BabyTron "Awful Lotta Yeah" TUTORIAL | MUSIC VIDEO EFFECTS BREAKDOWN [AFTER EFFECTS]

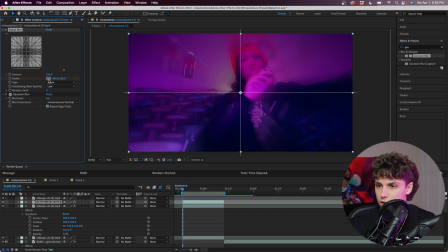[4:09]
Now we can go ahead and click on this little icon right here and drag the center wherever we want.
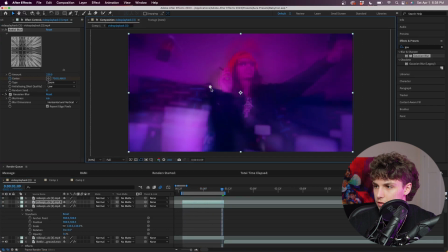[4:13]
I'm gonna put it like right here, and then we can just drag it throughout the clip and just move this a little bit, and I just think it adds another trippy element to this effect.
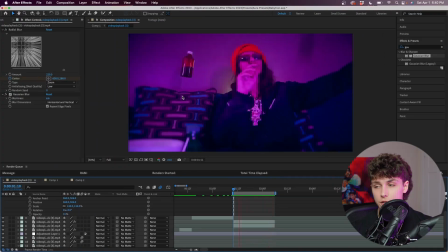[4:21]
But yeah, that's it for this one. Let's hop into the next effect. All throughout the video, you can see that we have these floating bottles. Now I don't actually think this is VFX. I think they literally tied bottles to a string and just had it swing around in set. I'm gonna go ahead and show you guys how to create that with the power of VFX.
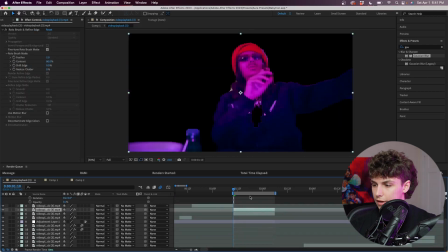[4:33]
So right here, you can see if I hide our background layer, I've just went ahead and rotoscoped out BabyTron for the sequence.
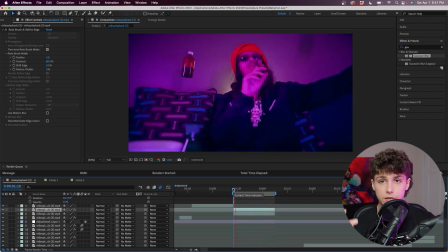[4:39]
But yeah, we can actually create some floating lean bottles with the lean effects pack. So here I've got the lean effects pack open.
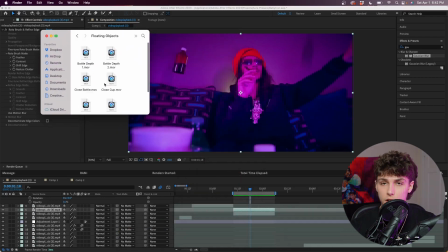[4:44]
As you can see, we have floating objects, flying objects, etc. Just got a ton of different assets that you guys can just drag and drop on your videos.
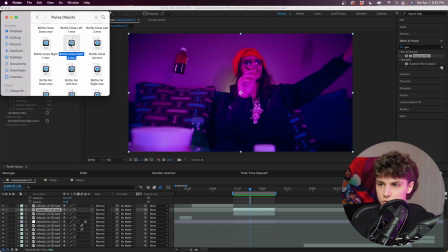[4:50]
So I'm just gonna go ahead and get bottle close right to and drag this onto my composition,
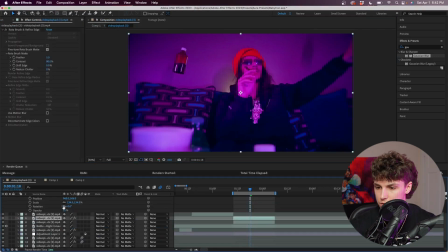[4:54]
and I'm just gonna put this between my two clips, so above my background layer but beneath beneath my rotoscope layer.
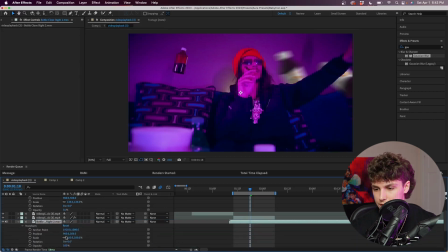[5:00]
Since it's in 4K, I'm actually gonna go ahead to the transform and decrease the scale so that way it fits the clip. Playing that back, you can see we've instantly got these 3D flying objects all around them. So to actually make this a lot more realistic, there's a few things we can do. First effect I'm gonna go ahead and grab is tritone. And I'm just going to drag this onto my bottle layer. As you can see, we've got the highlights, midtones, and shadows.
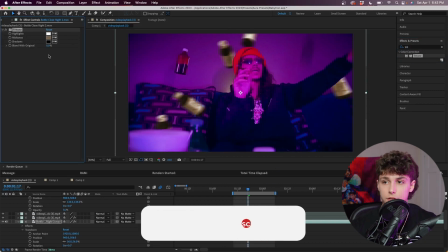[5:17]
Now, you guys should definitely do this with any 3D objects that you're using. But we're just going to go ahead and select the highlights, so it looks like right here.
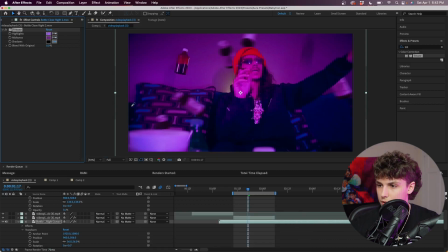[5:22]
The midtones, so something like right here. And then the shadows, so something back here. And this is going to color grade the bottles to the scene. And we can go ahead and mess with the blend with original mount, so that way it's not completely dark, just enough so that it fits the scene. Turning that off and on, you can see that the bottles with it on definitely blend to the scene a whole lot more.
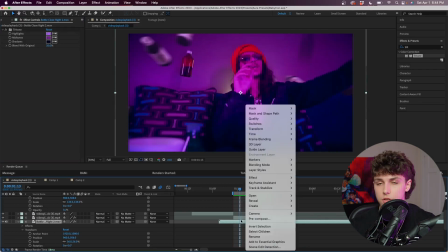[5:37]
I'm going to go ahead and slow down these bottles because I think they're falling a little bit too fast. Since these are all rendered in 4K 60, we can go ahead and slow them down to our liking. So I'm just going to go ahead and right click and go to the time. Next, we're just going to go to time stretch.
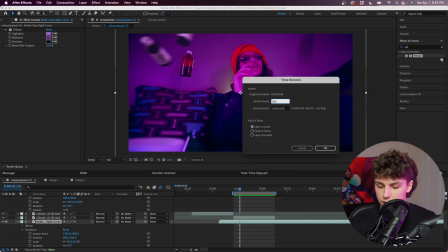[5:48]
I'm going to go ahead and set it to a stretch factor of 200 or in half speed. And I'm thinking that fits the clip a whole lot better right there.
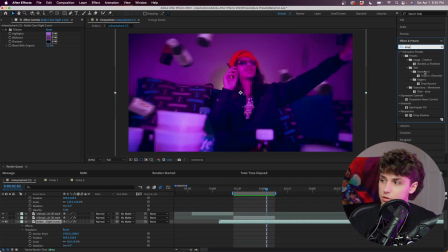[5:54]
Next, we want to make it realistic to the lighting of the scene and we want there to be shadows. Just go ahead and grab the drop shadow effect and drag that onto our bottle layer.
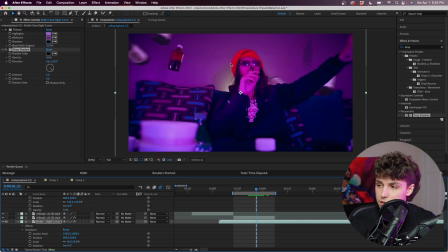[6:00]
Now, just looking at the shadows of the clip, you can see that BabyTron's head's here and the shadows are just kind of like diagonal down like that. That's what we want our direction to be in their drop shadow. Next, we're just going to increase the distance until it looks pretty realistic.
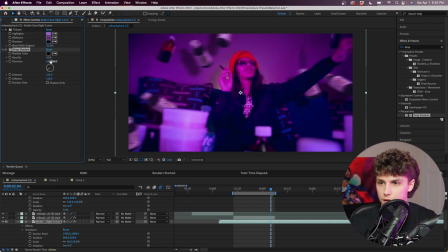[6:12]
I'm going to go ahead and increase the softness a bit and maybe decrease the opacity so it's not as harsh.
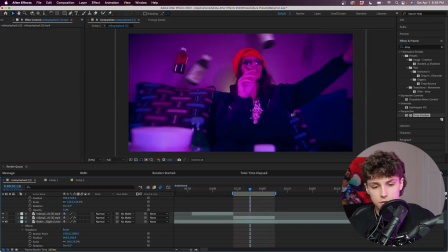[6:18]
And it really just makes it feel like the bottles are actually in the scene when we shot this. Now, just to add some more depth, I actually want to add a bottle flying across the front of the screen.
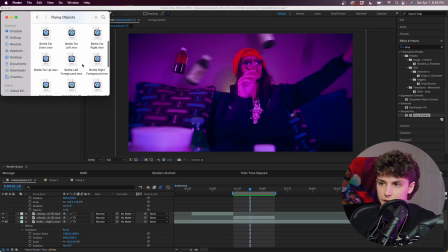[6:25]
Going back to the lean effects pack and the flying objects, I'm just going to go ahead and grab the bottle foreground left and drag that onto our composition.
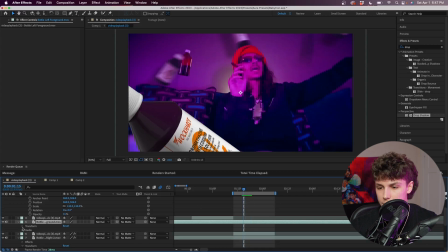[6:32]
Now, for the foreground, I'm going to have it on top of all of our layers. Again, I'm going to go ahead and decrease the scale so that it more fits the scene.
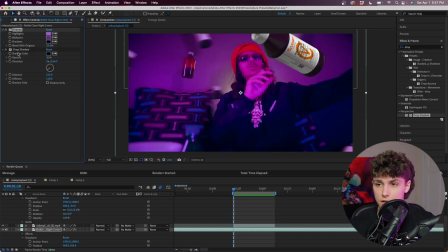[6:39]
I might actually position it so that it's up here. Next, I'm just going to go ahead and copy the tritone and drop shadow effects from the other asset and paste that onto the foreground one.
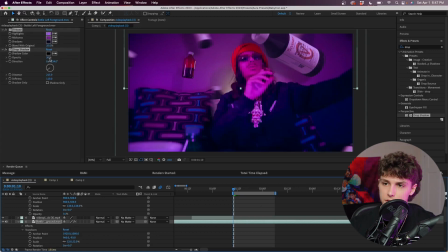[6:46]
So that way it blends in. I'm actually going to decrease the opacity on this drop shadow a ton.
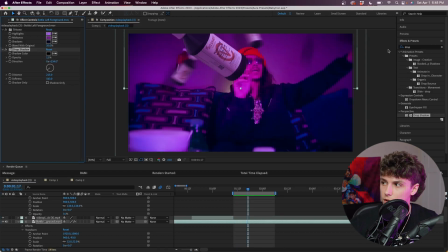[6:51]
As you can see, these bottles should not be in focus like realistically with the camera. So we're going to go ahead and fix that. We're going to grab a Gaussian blur and drag that onto our foreground. And just increasing that blurriness so it looks like the bottles are actually out of focus with the camera and that BabyTron is in focus.
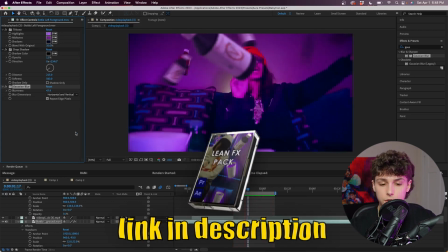[7:05]
And yeah, I'm just going to call it a finished product right there. Obviously, there's a ton more you guys can do. If you guys are interested in checking out that lean effects pack, I'll have a link to it in the description below.
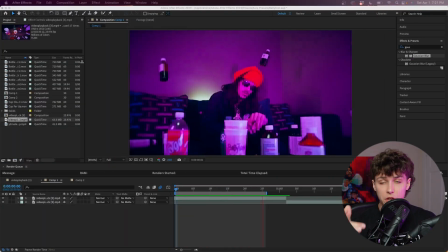[7:12]
But yeah, let's get straight into the next effect. Final effect we're going to get over are the zoom in and zoom out transitions.
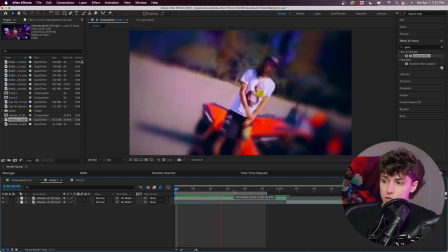[7:17]
Now, the editor uses these a ton throughout this music video, and here I've just got an example on screen of one of these zoom in and they rotate.
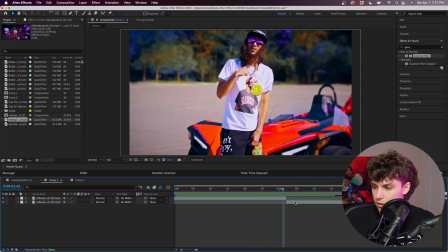[7:23]
To start off with, I've just got these two clips that we're going to transition between. Step one of this is actually putting your first clip on the top, second clip on the bottom. We're actually going to go back 1, 2, 3 frames from the transition and overlap these. Next, we're going to go to our effects and presets and grab transform.
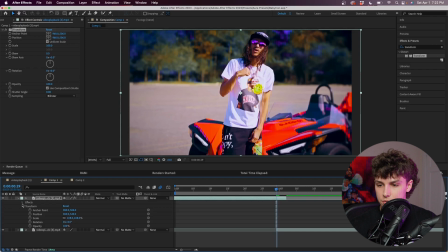[7:36]
I'm just going to drag this onto my top clip. Now, I'm just going to go down into the effects and transform and open up all of these keyframes.
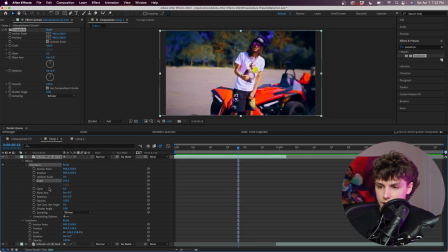[7:42]
So from here, I'm just going to go back 14 frames. I'm just going to go ahead and keyframe the position, the scale, and the rotation. Next, I'm just going to go ahead to the end of this clip and increase that scale a ton.
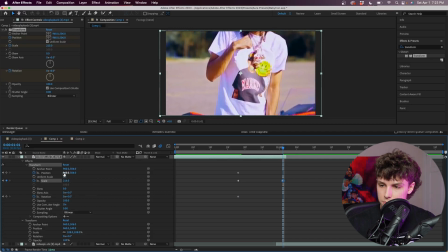[7:53]
I'm going to increase it to like almost like 213, leave it there. Next, I'm just going to go ahead and position and scale up to where BabyTron's face is.
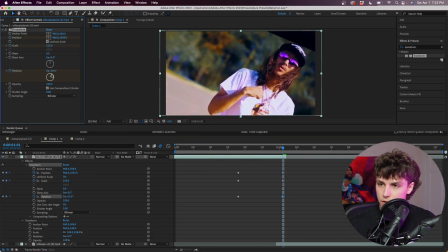[8:01]
That way, we're just zooming into his face. Finally, I'm going to go ahead and mess with the rotation. And I'm just going to go ahead and set this rotation to something super high, like 62 degrees.
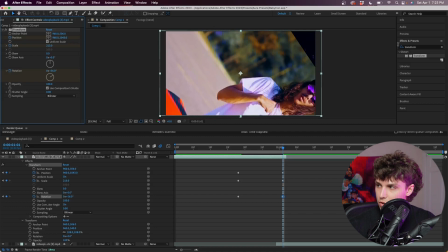[8:09]
Now, as you can see, we've got this black space up here, which we don't want. So I'm going to go ahead and grab motion tile. And I'm just going to go ahead and drag this on top of the transform.